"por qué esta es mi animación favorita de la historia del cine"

Esta es mi escena favorita de toda la historia del cine
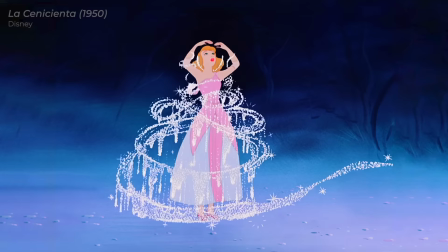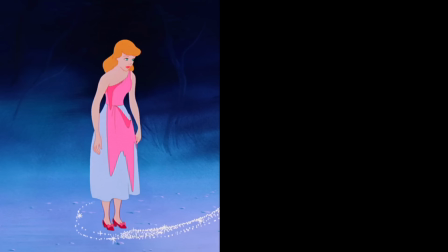[0:07]
Es la transformación del vestido de la Cenicienta Pasa de tener un vestido roto a un vestido precioso que brilla Me parece una secuencia tan bonita,
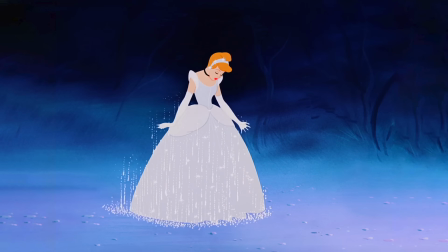[0:15]
tan bien hecha la animación Me parecen los 75 frames más mágicos de toda la historia del cine Son 75 porque los he contado Entonces voy a hacer un análisis geométrico de la animación Porque necesito como entenderla en su totalidad Lo primero que he notado es que hay
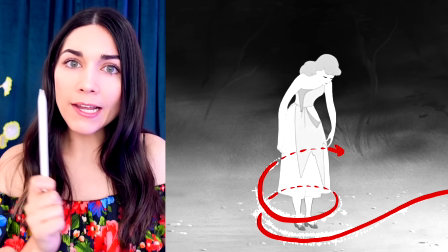[0:26]
un halo de brillo que sube así en forma de helicoide y va envolviendo a la cenicienta.
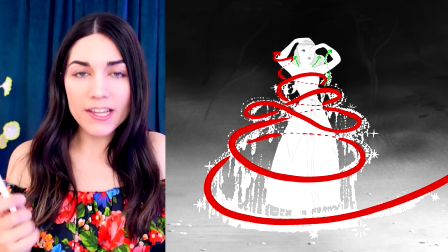[0:31]
Pero es que luego ese helicoide se subdivide en otros helicoides por arriba y por abajo que le van envolviendo los brazos y la cabeza.
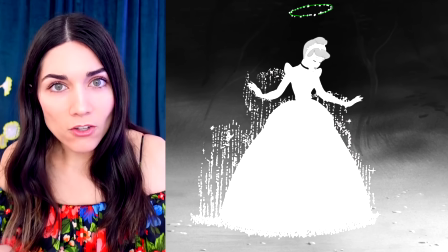[0:38]
Y poco a poco todos esos helicoides se van como deshaciendo y desaparecen. Pero eso no es lo único que pasa.
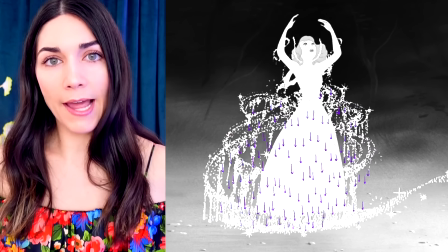[0:43]
Además hay un montón de brillo que cae como una cascada hacia abajo y que también se va como desvaneciendo poco a poco.
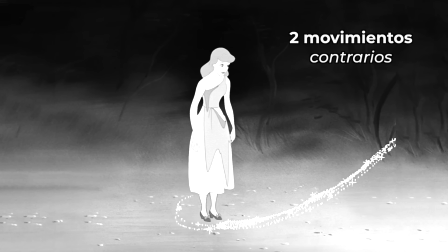[0:49]
Esto significa que hay dos movimientos contrarios.
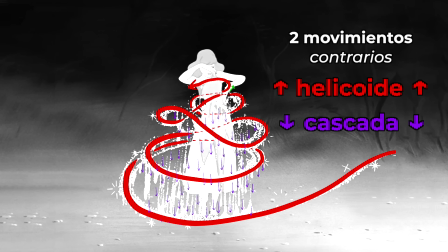[0:52]
Un helicoide que sube y una cascada que baja. entonces ese contraste es muy bonito es muy especial,
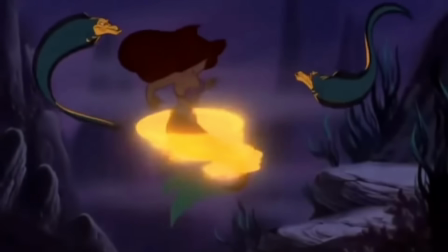[0:59]
me he fijado que en las pelis de Disney se usa mucho el helicoide en transformaciones o momentos mágicos es como un track el tema del helicoide como que aparece todo el rato,
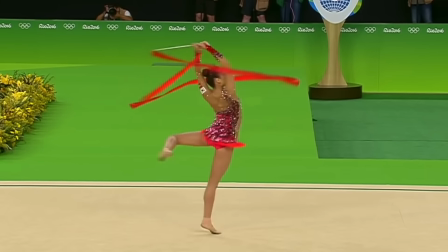[1:07]
y me recuerda mucho a la cinta de gimnasia rítmica, que las gimnastas se envuelven a sí mismas en helicoides y se crea una escena como muy mágica o sea,
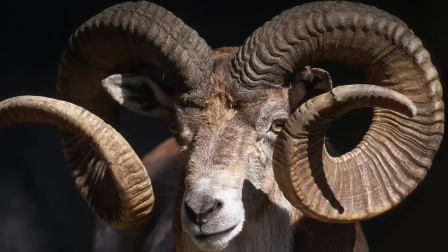[1:14]
parecen como hadas de Disney la naturaleza está llena de helicoides estáticos que no se mueven, pero hay un helicoide que si se mueve que es fundamental, que somos nosotros mismos en este planeta,
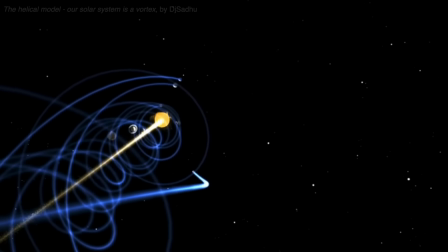[1:23]
que se está moviendo en helicoide alrededor del sol Porque la Tierra da vueltas alrededor del Sol Pero es que el Sol también da vueltas alrededor de la galaxia O sea, el planeta Tierra está ahora mismo comportándose como la animación del vestido de la Cenicienta O sea, es que cómo no me va a gustar esta escena ¿Cuál iba a ser, si no, mi escena favorita de toda la historia del cine?
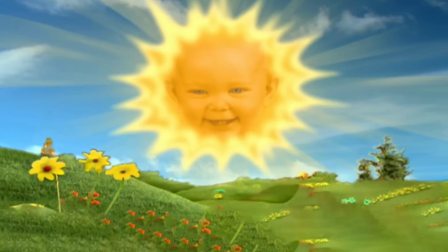[1:40]
El rayo verde de Derrick Romer Pues no, ¿sabes?
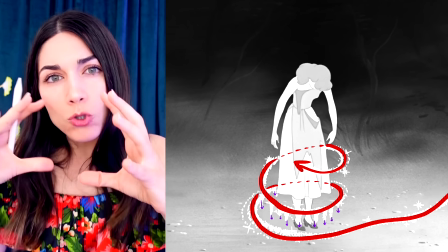[1:43]
O sea, en este canal tenemos un nivel Bueno, a lo que iba El helicoide de la cascada son como la estructura principal de la animación Son como el esqueleto a nivel macro Pero luego a nivel micro,
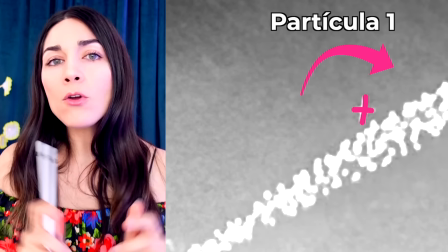[1:52]
mira cómo se comportan las partículas de brillo Es que es muy fuerte Hay un primer tipo de partícula que va girando, ¿vale?
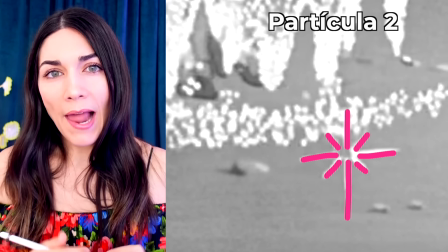[1:58]
Gira, ella. Otro tipo de partícula que explota y acaba desapareciendo. Y otra partícula que empieza pequeñita, se agranda y luego desaparece. Bueno, esto en Disney lo llaman pixie dust y lo utilizan a menudo en sus películas.
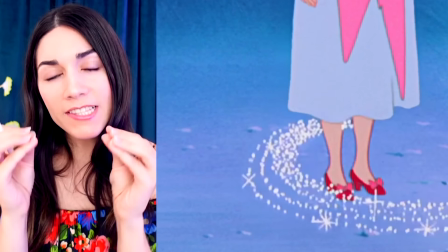[2:10]
Es otro de los tracks de Disney, es el pixie dust, todo el tiempo. Entonces estas partículas le dan a la animación como un tintineo, así como que brilla.
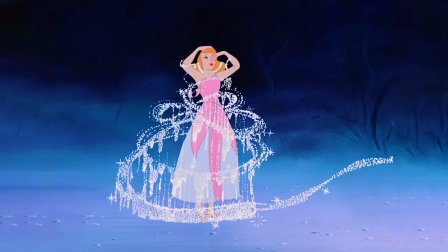[2:17]
Me parece una escena excepcional, de un nivel, una delicadeza y una elegancia sublimes. O sea, es que no lo puedo comparar con nada Ni siquiera el movimiento planetario me parece tan guay Como esta animación Es que es perfecta, es on point Entonces he pensado una cosa Que no te esperas He pensado que voy a recrear la animación Y entonces voy a transformar yo alguna cosa Aquí
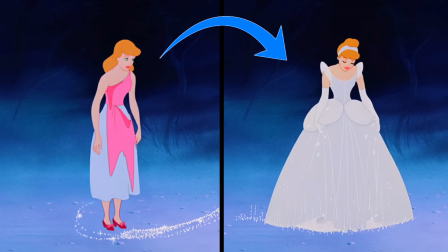[2:39]
se transforma un vestido roto En uno muy bonito Y entonces he pensado, ¿y qué puedo transformar? Vale, pues ya sé lo que puedo transformar Voy a transformar los Beatles en BTS Porque me parece que voy a transformar así no. Lo más complicado de esta transformación es que los Beatles son cuatro personas y BTS son siete.
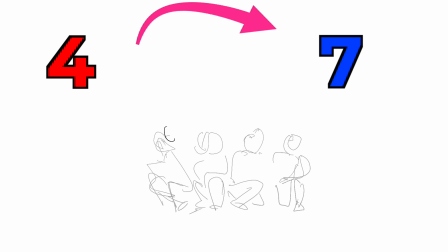[2:56]
Entonces lo que voy a hacer es que los Beatles van a empezar agachados y a medida que se levanten se van a convertir en siete personas que van a ser BTS. Yo creo que lo puedo conseguir. Claro, Disney lo hacía todo a mano, pero yo como soy del siglo XXII, pues voy a utilizar Photoshop, Procreate e inteligencias artificiales.
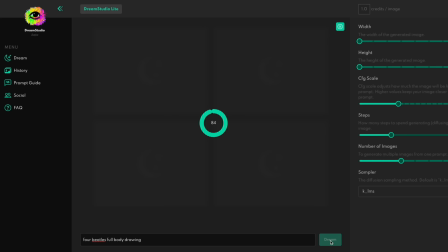[3:11]
Primero voy a generar una imagen de los Beatles con una inteligencia artificial y me da todas estas opciones de lo que ella entiende que son los Beatles.
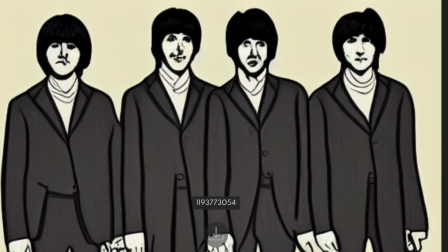[3:18]
Esta imagen me gusta porque estas caras y estos peinados me recuerdan mucho a los Beatles. Entonces voy a usar esta imagen como inspiración para el frame inicial de mi animación.
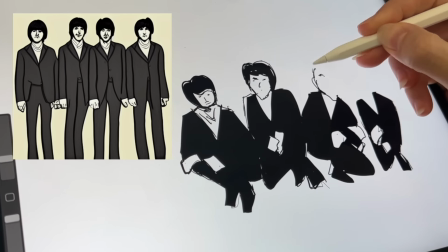[3:25]
Entonces voy a dibujar a los Beatles agachados y para las caras voy a copiar las que ha hecho la guía. Este es nuestro frame inicial. Hombre, tienen un poco cara de tolais. Bueno, es que los Beatles en sí mismos tienen cara de tolais, ¿no?
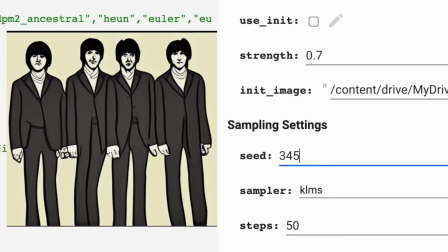[3:36]
Entonces es estupendo. Y entonces ahora con otra IA distinta voy a meter esta imagen de los Beatles y le voy a pedir que me la transforme en BTS.
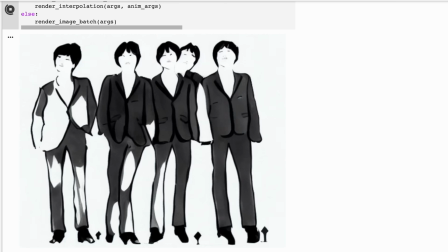[3:43]
Y entonces esta IA me va haciendo una especie de transformación inventada hasta que da con una imagen que es muy parecida a lo que es BTS, ¿no?
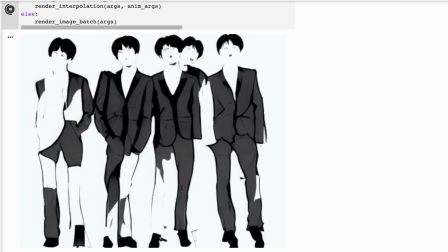[3:50]
Es como una abstracción.